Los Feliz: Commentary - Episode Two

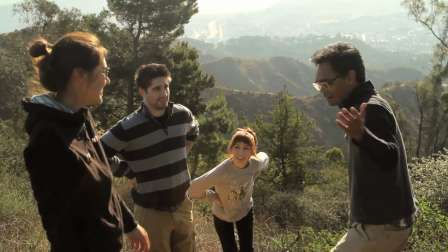Yeah, so if you pay attention to, like, Eugenie's performance, you just, like, throw these little things in.
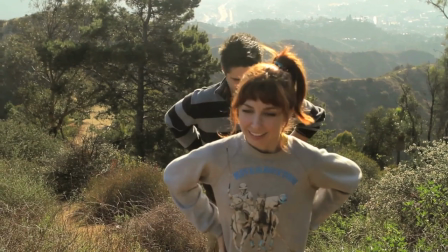Oh, they're, like, perfect. She does it in the next scene that you see Hannah in, I believe.
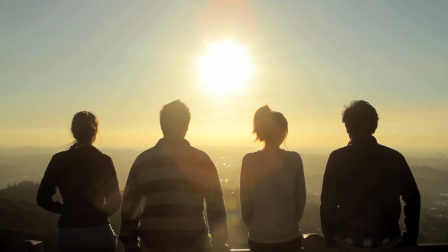Yeah, at the end, right? Yeah. Yeah. And it's one of the funniest parts of that scene.
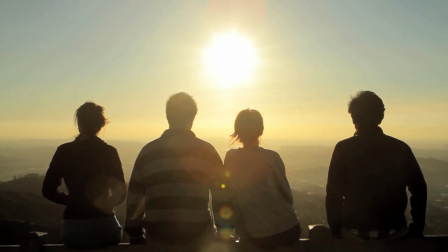This scene, actually, there was some inner monologues that were supposed to be on, and then we decided to cut that later on, huh, Fig?
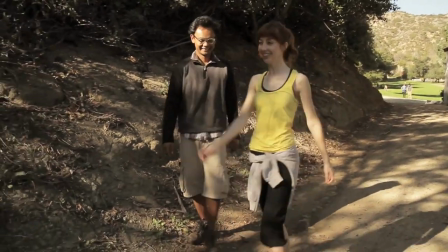Yeah, it just didn't sound good. That was the best part.
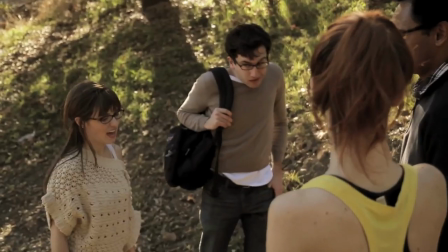Also, we had Kevin reading them all while we were sitting there, and he was reading them so fast, and everyone kept getting mad at him.
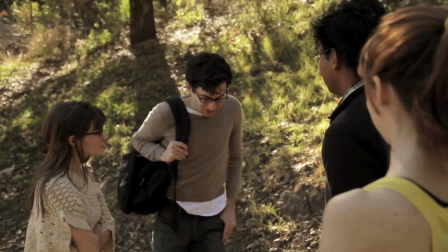Kevin, slow down. We've got to react to these.
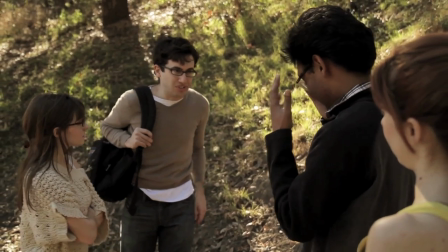There's a good... The way his shirt's on top. They're such a cute couple.
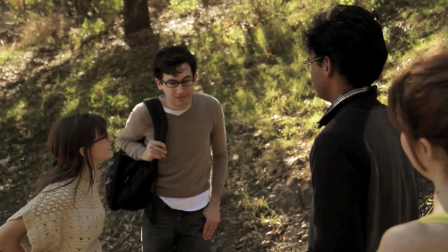Their matching outfits is just so good. You kept mentioning it, right? Like, they just look so good together?
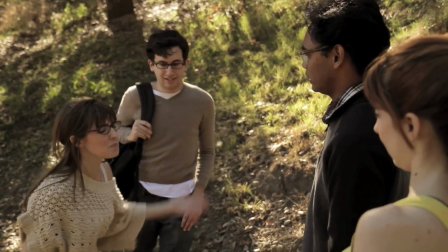Yeah. It looks like they got their glasses. They're also the same height. They're like, what? 5'1".
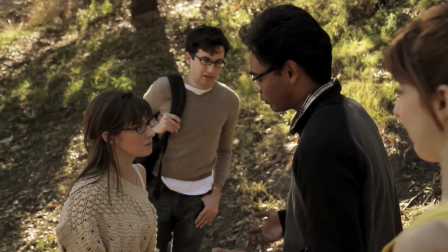They're so smart. She's so feisty.
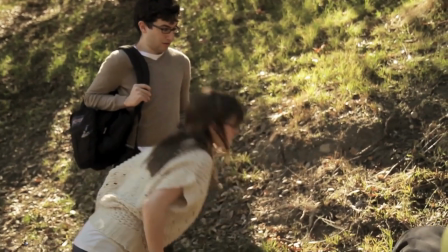Hannah hit me about nine times and real spits and
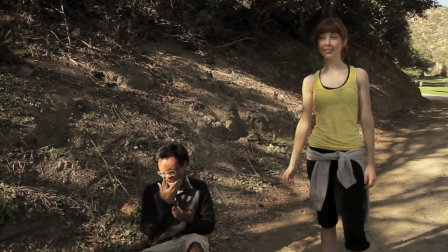then Jake does the Don Flamenco move from Mike Tyson's punch out at you
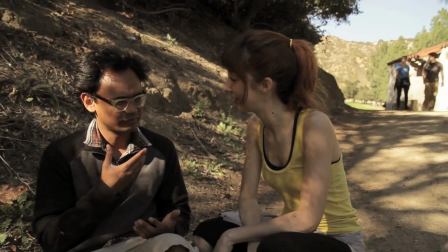I love these guys waddle up in the background right here
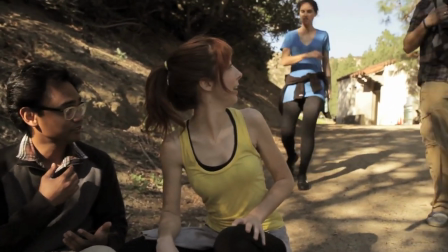we were trying to time it it was so hard it was kind of weird looking Hannah's got a lean hook you alright?
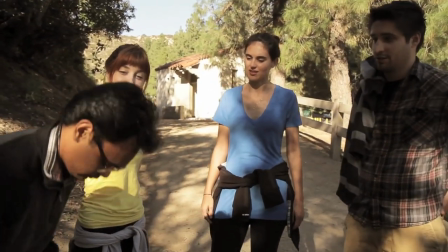One of the scenes I actually tried to wear that shirt that I'm wearing and Bernard I remember Bernard telling me not to wear it because it looked like a
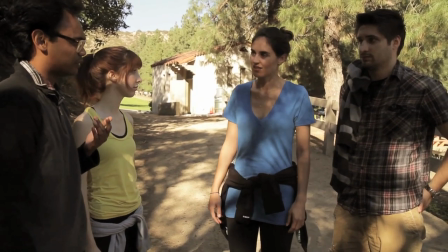wife beater shirt I still don't know what you mean by that but for some reason it was okay for me to wear it for
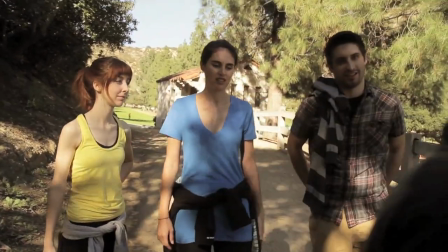hiking She's pretty small I think it's just a breezy ego That's the part Yeah,
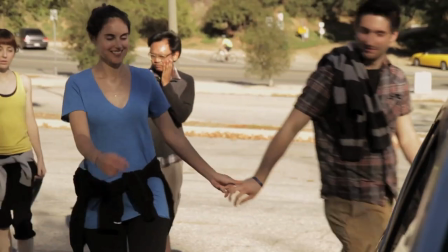you always get the button, Eugenie You get that button on the end of the scenes,
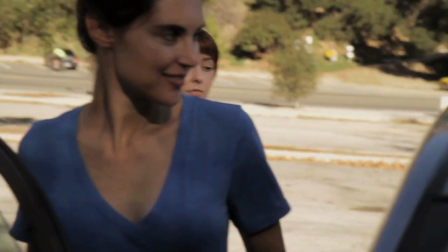it's perfect She lets the rest of us zipper in and she just buttons You're so happy to be going in the car
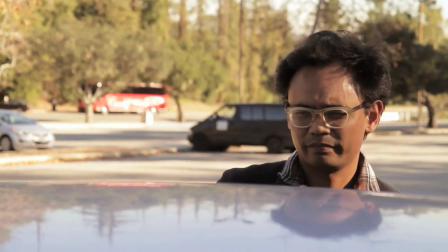And Wendy's very unhappy to go into the car There was a script there on the back of the car But now maybe a little happier That is a script Oh shit
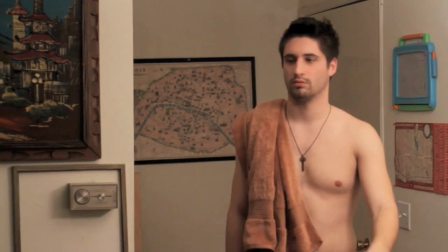That's my car That is Fig's car This is the end of the added scenes
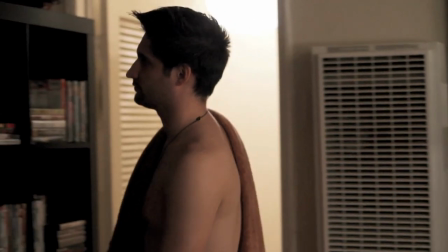She left alright We decided to put this at the end because we thought it was a good end to the episode
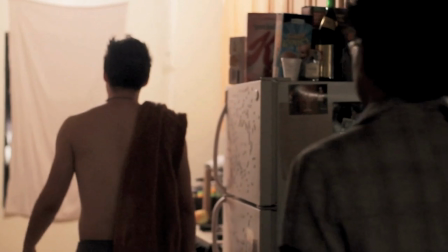well yeah when we changed up how the scenes were played this episode
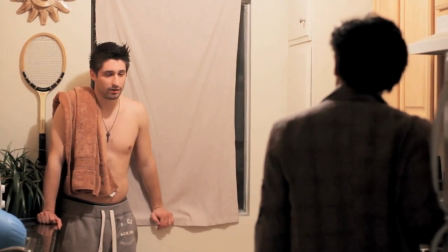we were talking about it it turns into stanford's episode so it's kind it's really good that it starts off
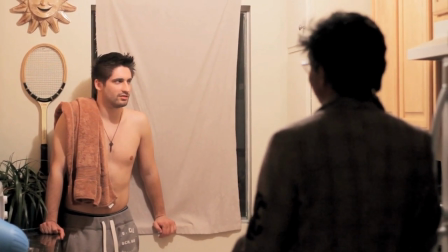um where it does because stanford kind of makes a deal with dginny i'm with the jenny the samper makes the deal with a dk and then we end
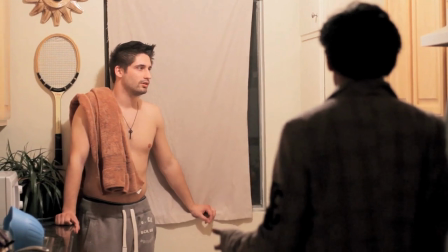with him kind of making the deal with micah with fig once so it felt really good when we finally stumbled upon this with all the
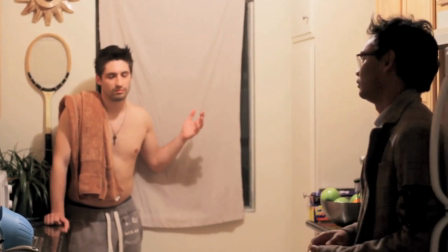notes we got from everybody. Yeah, this worked out pretty well. This is actually my favorite line from this game.
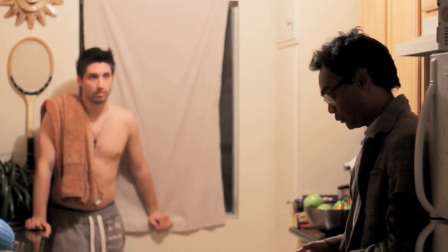What if I lose DK too? I don't want to lose both of them.
Not that one. There's another one. Oh, I think it's the one where I say it's ridiculous.
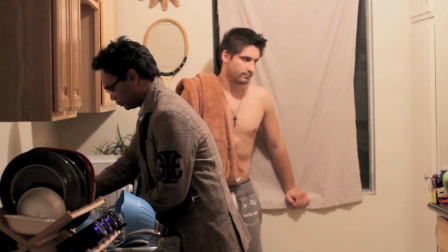Yeah, he's just a jerk in this. I would like to point out before we get away from the shirtless scenes that in between each take, Kevin Hidman, our producer,
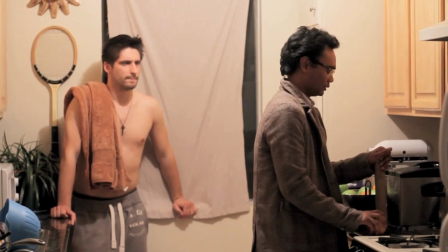insisted on flicking my nipples in between each take because he wanted them to quote unquote look good and hard
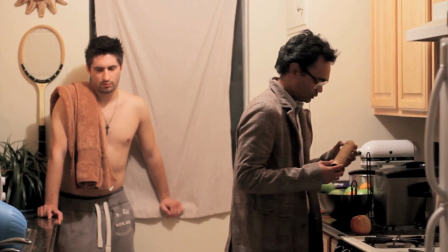and he wanted them to look optimal for each team let's get back to the paper towels who bakes?
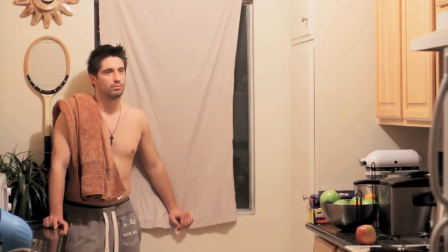that's mine would you like some cookies at some point? I have a pink one didn't you see mine?
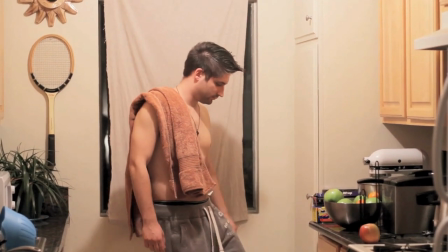oh yeah the paper towels it's just money but Kevin really
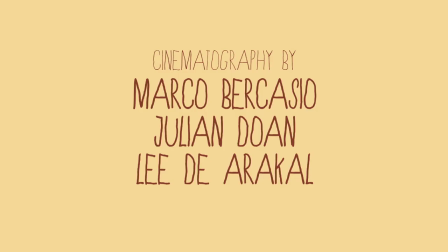was flicking my nipples you totally were And that's our friend Tim Ferguson That's a great song So guys that's it for episode 2 Please tune in to the rest of the episodes Thanks for everyone for coming Thank you Bernard